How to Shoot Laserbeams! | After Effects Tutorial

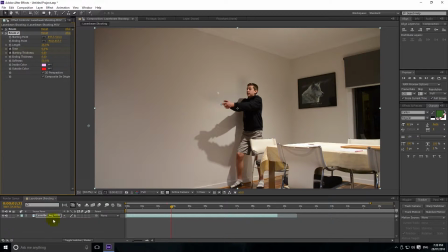497s
And then if we just hit U, we're going to go to that starting thickness, and again, I don't want that dot, so I'm just going to go forward one frame and set that starting thickness to 8, and then go forwards a bit and set the time to 100%. So again, we're going to use those same ending thickness that we used last time just to keep it
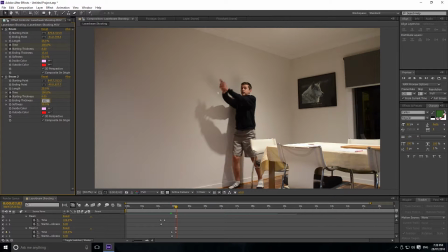518s
together so it all looks the same, so 15.1.
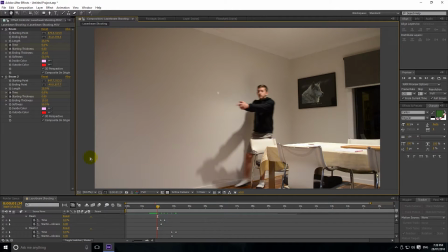523s
And now if we watch this, we can see we've got two laser beams being shot.
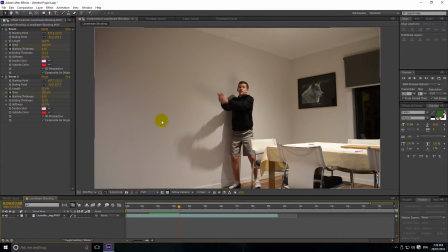529s
Now, a couple of other options that we can play with that I'll show you is if we look at this, we'll look at the first beam first. So we'll close this second beam so we don't get confused. So first of all, obviously we've used the starting and ending point. We know how that works. And then we've also got the length.
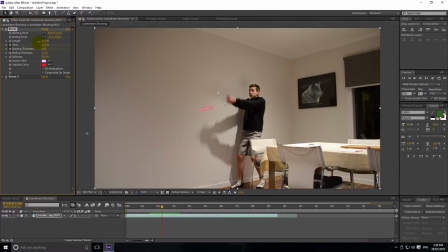546s
So whether you want the laser to be very short, you might want it to be a dot that you're shooting, or you might want it to be a super long laser that you're shooting. So 100% is going to go over the whole thing when it gets to 100%. It'll go from here to here.
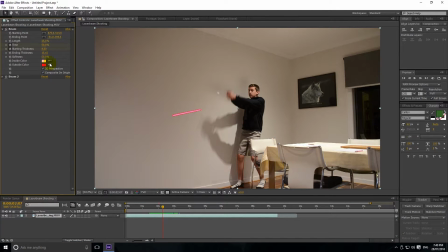562s
So I like it at 25%. We might actually lower it just a tad more. Just so that looks good. And then another thing that we've got is our softness. So this is pretty self-explanatory. If you just zoom in, we'll hold Alt and just zoom in.
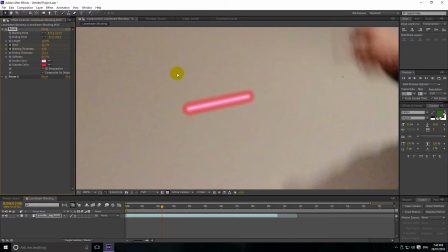580s
You can see this nice little outside color, which is also seen here, this red. We've got the softness of that outside color. So you can see if I set it to 0%, it's not soft at all, and if I set it to 100%, then it's very soft. So I like it to be nice and soft. It sort of gives off that glowing.
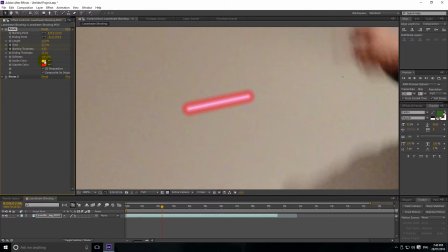598s
And then with the inside and outside color, they're pretty self-explanatory, but I'll just go through it.
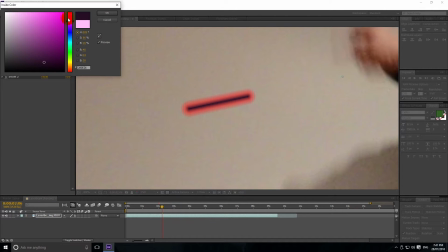603s
If you double click it, you can change it to whatever color you want.
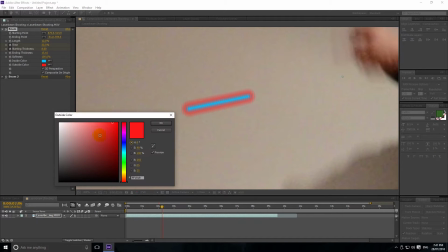605s
So say we want a blue sort of light, then we'll set the inside color to a light blue and the outside to a bit of a darker blue.
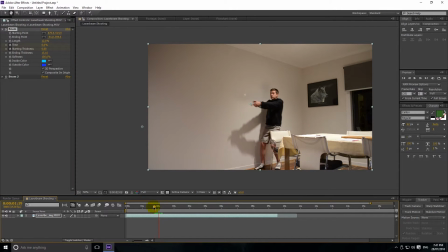613s
So now if we just play that back, we can watch it go from a dark blue shot and then to a red shot. So if we go back to this blue shot, then what we've got is this 3D perspective check mark. So pretty much you want this checked if you're doing a normal sort of shot like this.
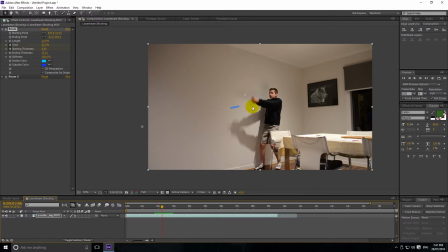631s
So what it's doing is making it using what your ending thickness is to figure out how long it's going to be and at what point it's going to be going through. However, if you uncheck it, then it's always going to be at the exact same length.
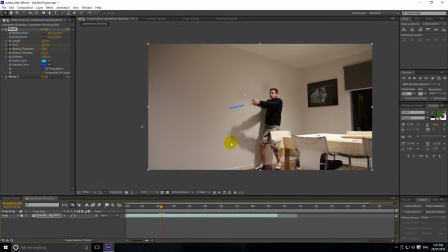645s
It will get thicker, however, it'll be at the exact same length, and the speed that it's going at won't change whatsoever. However, if it's in 3D perspective, you can see that it looks a lot smaller, as is the thickness
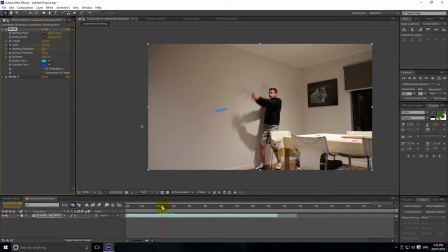660s
compared, and if you look at how much it moves, it doesn't move. It moves about one there, and then it moves quite a lot more as it goes. So that's pretty much the basics of using the beam, and then we'll just go through and I'll just do the next few beams and then explain what I did after.
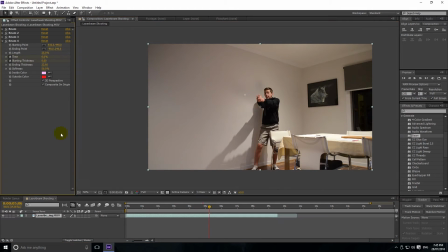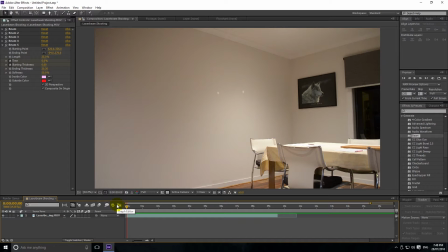685s
So now let's just watch that back just to see what it looks like now.
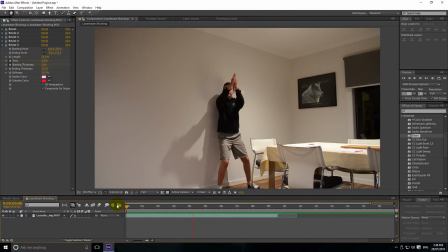692s
So what I'm thinking as I watch that is those two lasers look like they're shooting down a bit too low.
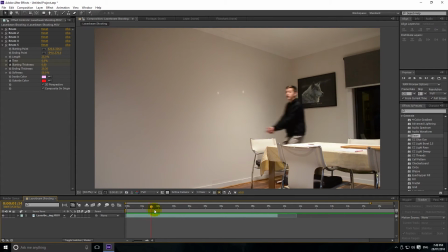698s
So I think with that sort of thing, although my hand was pointing down,
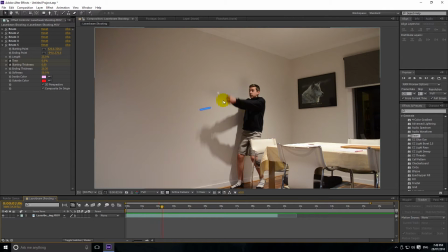703s
I think that the point of shot would have been about there. It just looks like it's being shot a bit too low, just for some reason looks a bit too unrealistic, I don't know why.
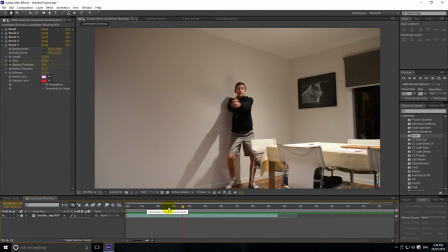714s
Maybe that was just my shot just when I was filming me shooting them. But yeah, now we can see the rest of them look pretty good.
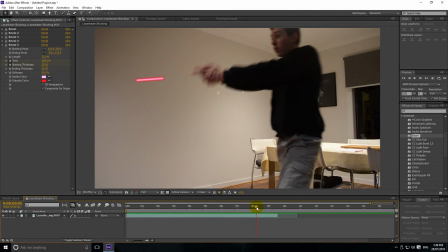723s
And then this final one, what we can see is I bumped up the starting thickness as well because it was much closer to the camera. And then I also kept the ending thickness at the same as the starting thickness because it wasn't getting any closer or further to the camera.
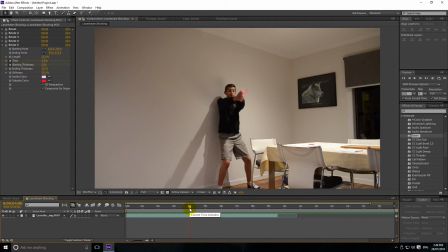741s
So I hope you enjoyed this tutorial.